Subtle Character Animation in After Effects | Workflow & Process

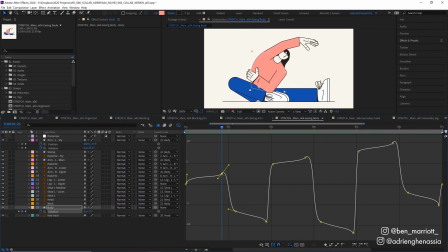3:34 At the start it starts to lean to the right and I've got this small bump in our graph editor here because as it leans to the right it leans just a tiny bit more a little bit quicker before it's released back to the left and this is just a bit of anticipation to show our character giving it all her strength to push a little bit further and then flying back a bit and then again drawing back some
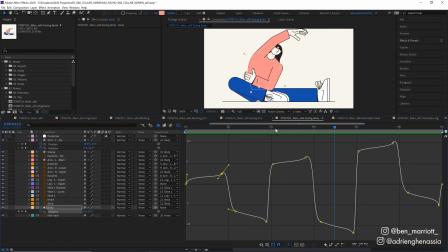3:52 energy as it leans left and then very quickly easing to the right continuing this process and moving a bit more to the left and a bit more to the right each time until the arm flies off here and then we return back to the start of the loop and this is where i spend time in the nitty-gritty of the graph editor just tweaking things subtly and not worrying about the other elements because they're already sorted out in our blocking
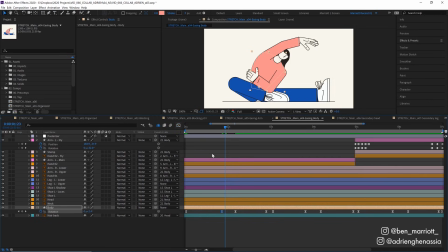4:11 phase and this was the time where I wanted to address the frame rate as well. So this is kind of playing at 24 frames per second. Now this looks way too smooth and digital for my taste and I think a lower frame rate would be much better suited to this animation. So I added an adjustment layer and then added the effect posterized time and set that to 12 frames per second.
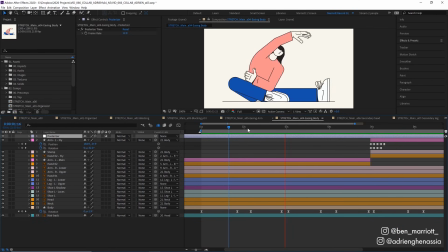4:30 So now we're only seeing half the frames and this feels more like what a traditional animation on twos would feel like and this definitely suits the vibe of this illustration better.
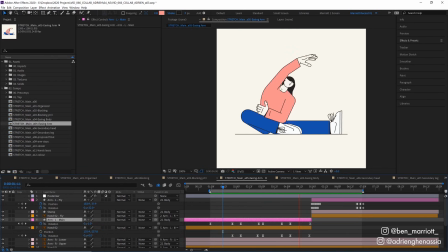4:38 The next stage was to add some easing on the arm it's a lot more subtle than the body the arm doesn't rotate too much and i also animated some slight rotation on the hand as well which is probably even subtler the next stage was to add some secondary motion and that was to
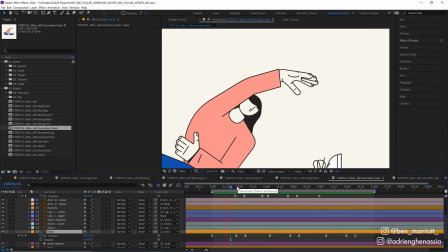4:51 the head and the hair so the secondary motion or secondary animation is animation that reacts to the main animation so if we solo our
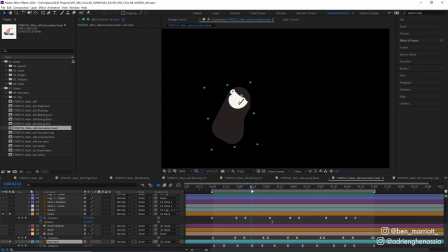4:57 hair back and our head you can see that as the head is pushed forward by the body so the hair has a slight delay reaction from the head and that's all done with the rotation keyframes so after the head is rotated down to the right the hair swings to the right as well but very
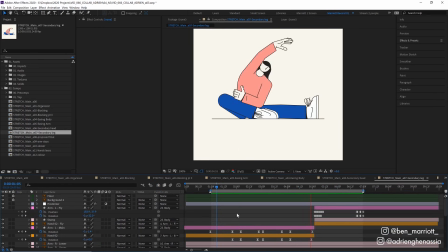5:10 shortly after it then i animated the secondary motion on the legs let's take a look at the left leg i've parented the upper and lower legs so
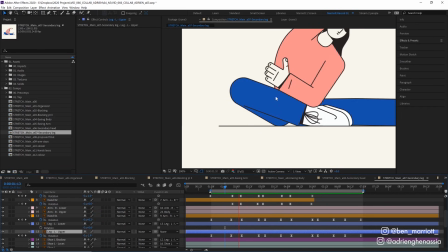5:17 i can rotate them and they still stay attached and i wanted these legs to move kind of against the motion of the body so when the body moves to the right the legs move to the left as if they're trying to keep balance i did this after a fair bit of practice recreating
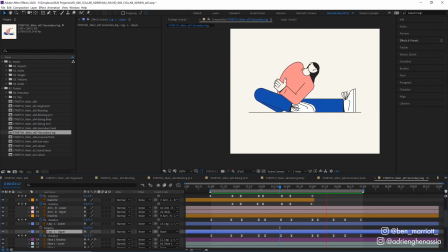5:29 this motion by myself and don't be shy about recreating motions on characters with your own body because then you're going to figure out what subtle motions and maybe the direction you thought the legs would bend might be the opposite to what you thought. And you're only going to discover that by either watching some really specific reference or just acting it out quickly yourself.
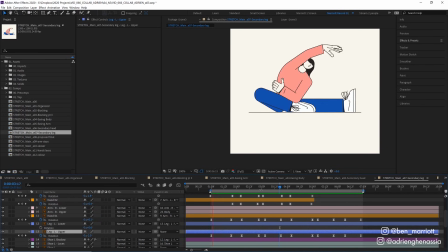5:45 So I can tell you I was very limber by the end of this animation and luckily my arm remained attached throughout.
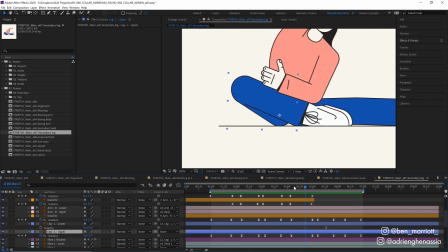5:50 I also added some subtle animation to the foot as well. So this foot here moves across the ground slightly as the lower leg is being pulled further away from it.
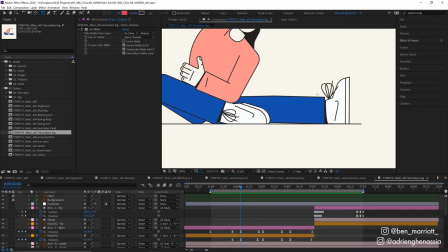5:58 For the leg on the right I animated this motion with a shape path so I essentially drew a rectangle toggle down here and on rectangle
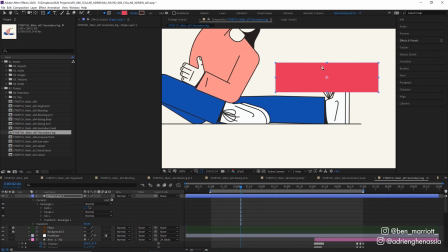6:05 path we can right click convert to bezier path and now we can add some more bezier points so I added two in the middle where the knee was keyframe that path while they were down and then a few frames later moved up the middle ones so it looked like the knee was lifting and also pushed the right edge of the leg to the left of it as well otherwise it would look like the leg was getting longer as the knee
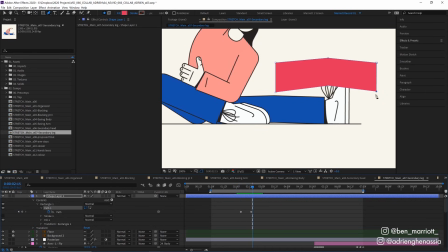6:25 lifted there's probably a way to figure out exactly how short this leg should be when the knee raises this high up using Pythagoras but I could not be bothered to figure that out so it's very fine to eyeball these things and then we were almost done I added this little cross to the
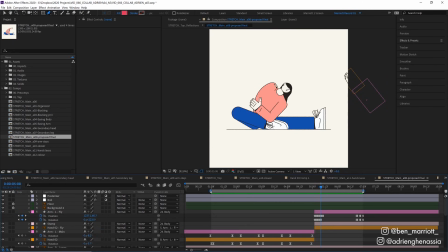6:39 arm stump here because I thought it looked kind of like you know the end of a hot dog and I also added that animated roughened look to
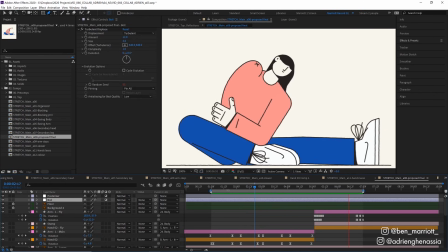6:44 the edges of the lines now I did that by adding another adjustment layer and adding a turbulent displace effect now I use this a lot of my animations to get a slightly gritty look like maybe this is all drawn with hand and there's some variance in the lines let's hide this effect and I'll show
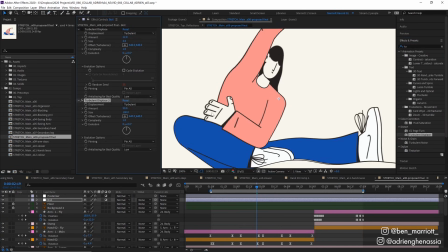6:56 you how I normally do it I add a turbulent displays effect and here it looks really wonky so let's turn the size down to three that's starting to look a bit more like what we want and change the amount down as well here I've got it at 12 and if we toggle that on and off we can see there's just a slight little bumpiness to the lines here and to animate it so it looks like it
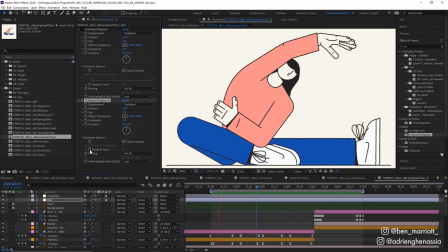7:14 was draw new every few frames we're going to toggle down evolution options alt click the stopwatch on random seed and add the effect time times
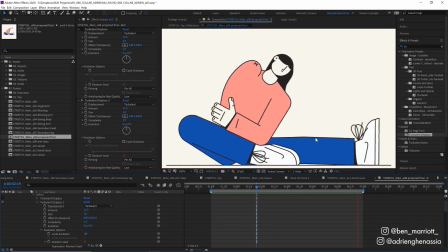7:22 four so that will generate a new random seed every four frames so the bumps are slightly different and keep changing and we get a nice subtle boil here and i was careful to match that to the original illustration so it wasn't too big or too small so i sent this off to adrianne and that's when i
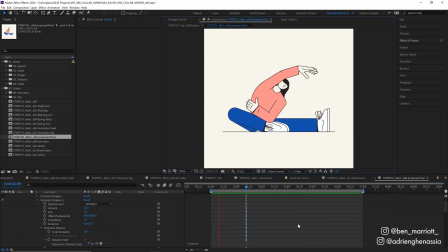7:36 received some feedback now feedback about your work always hits you in the ego a bit don't pretend it doesn't but i find it often
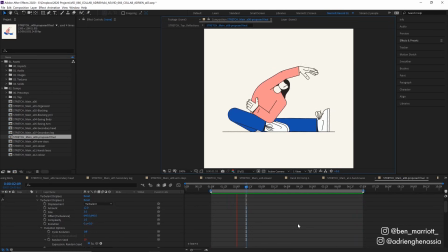7:42 hits the hardest when you know the feedback is right and i knew that i went a bit rogue here and it was a risk to add this ripping off arm so the feedback was that the arm ripping off was just a bit too much and that a more calm slower pace would suit the illustration better and maybe add some subtle waving to the hair.
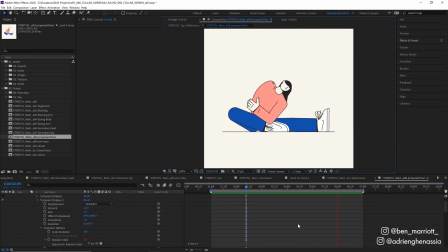7:58 Now this took me about a morning to animate and it wasn't a complicated scene and I wasn't on a tight schedule so that's why I sent the finished animation straight away. Now what I should have done is sent back the first pass with the blocking that we did and that would have saved a bit of time animating but I didn't send an earlier version and that's on me and I agreed with the feedback.
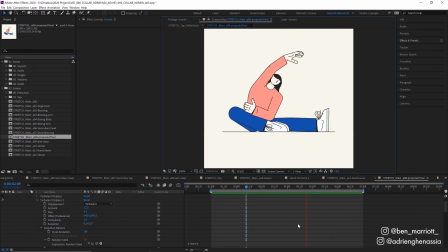8:16 The arm ripping off was a bit much. Now I can't deny I still find it very amusing and think it's very funny. The tone of the arm ripping off works for my portfolio and you know my feed but this would really stick out as pretty wacky and surreal on
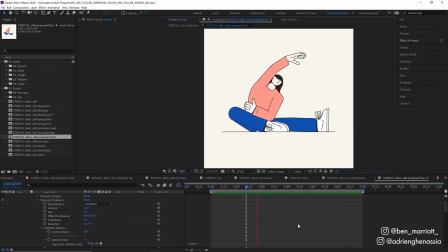8:28 adrian's it just doesn't follow the rules of his universe all of his characters still behave like they're people in the real world even though they're so heavily stylized so what you want to animate what you think is cool often isn't the best path for the most successful project you need to consider
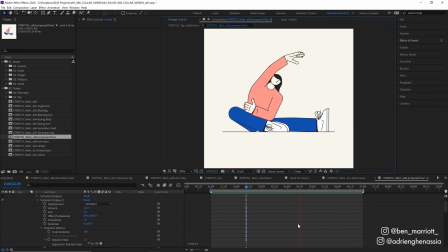8:44 what the client and other collaborators need not just what would look sick on your showreel adrian was super apologetic as well he is a saint and was a perfect collaborator throughout the whole process feedback is just part of the process so here's how I address that I got rid of
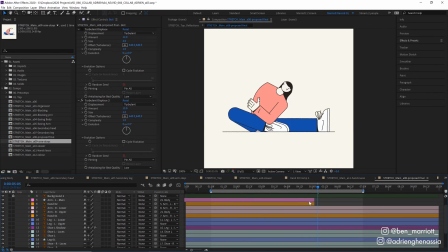8:58 these three layers which is the arm the hand and the stump because we don't need those over here is the arm and the hand so I just dragged that out and copied some of these earlier keyframes so this left arm would continue to be attached and then loop back up at the beginning
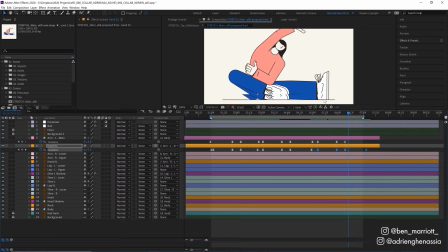9:11 and then we also needed to slow down the animation so let's make our timeline a lot more visible and we can drag out our work area here to maybe 10
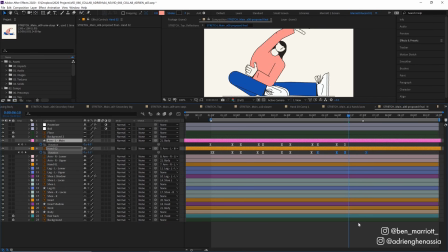9:17 seconds and let's stretch these layers out too. And I'm gonna open up all the keyframes in the timeline with Control A and then press U to bring up all the keyframes.
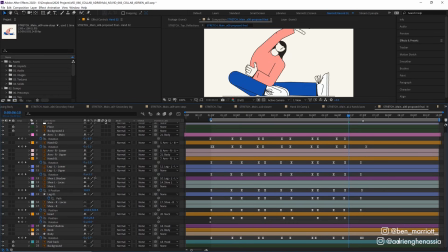9:25 To stretch out an animation and make it slower or faster, what we can do is select them all,
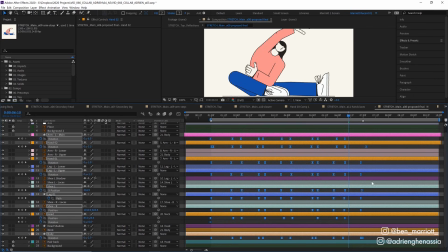9:30 every one of our keyframes and then find the keyframe on the furthest on the right or furthest on the left. On the right, it's this one here. And I wanna press Alt on my keyboard, hold it in and then just drag this out. And this just scales out that animation so it will be slower. We can Alt click and then drag it to the left and that will happen much faster but still keep the proportions of the easing.
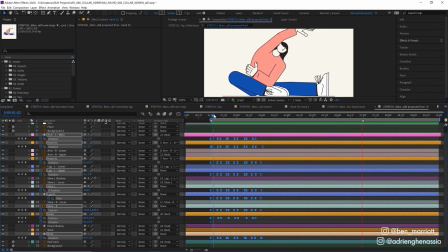9:50 That's a really handy tip if you need to retime something that has lots of keyframes.
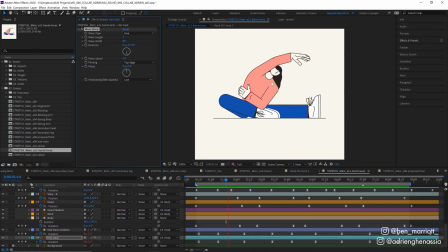9:54 So now that I had a slower pace, I added the effect wave warp to the hair and set the wave speed pretty low to 0.4.
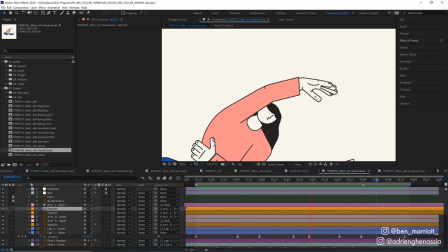10:00 So there's just a subtle wave throughout the hair throughout the whole thing. I also added some really subtle animation to the hand up here.
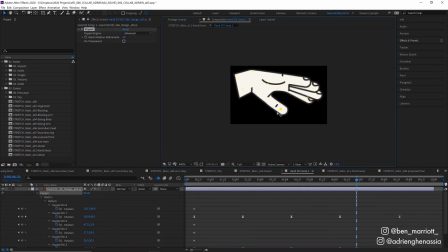10:06 I did that by pre-comping it and using the puppet pin tool and just pinch the thumb and the rest of the hand together a little bit.
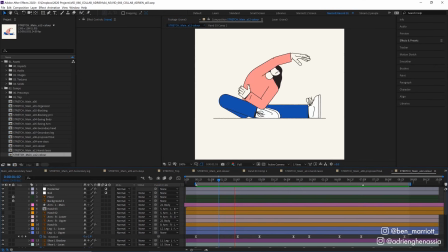10:12 So there was a subtle clench when it reached its final stretch. At the very end, Adrien sent me some color updates and that was really easy to change.
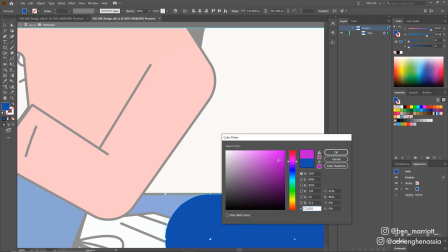10:19 I just had to go into Illustrator, find the layer that was colored in, select the fill and change it to the color we needed, resave that file and then alter some of the shape layer fields that we'd done in After Effects.
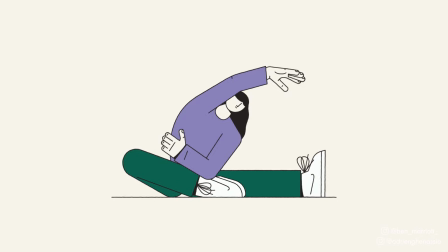10:28 And at the end, we ended up with a result that we're both happy with. Now I won't lie to you, I still think an arm being ripped off while doing a gentle stretch is pretty funny, but it doesn't make a better animation of Adrien's work just because I thought it was funny. I made a short playlist of some related videos that I think you'll enjoy if you've made it this far. I'll see you in the next video and please consider subscribing if you'd like more of these videos every week.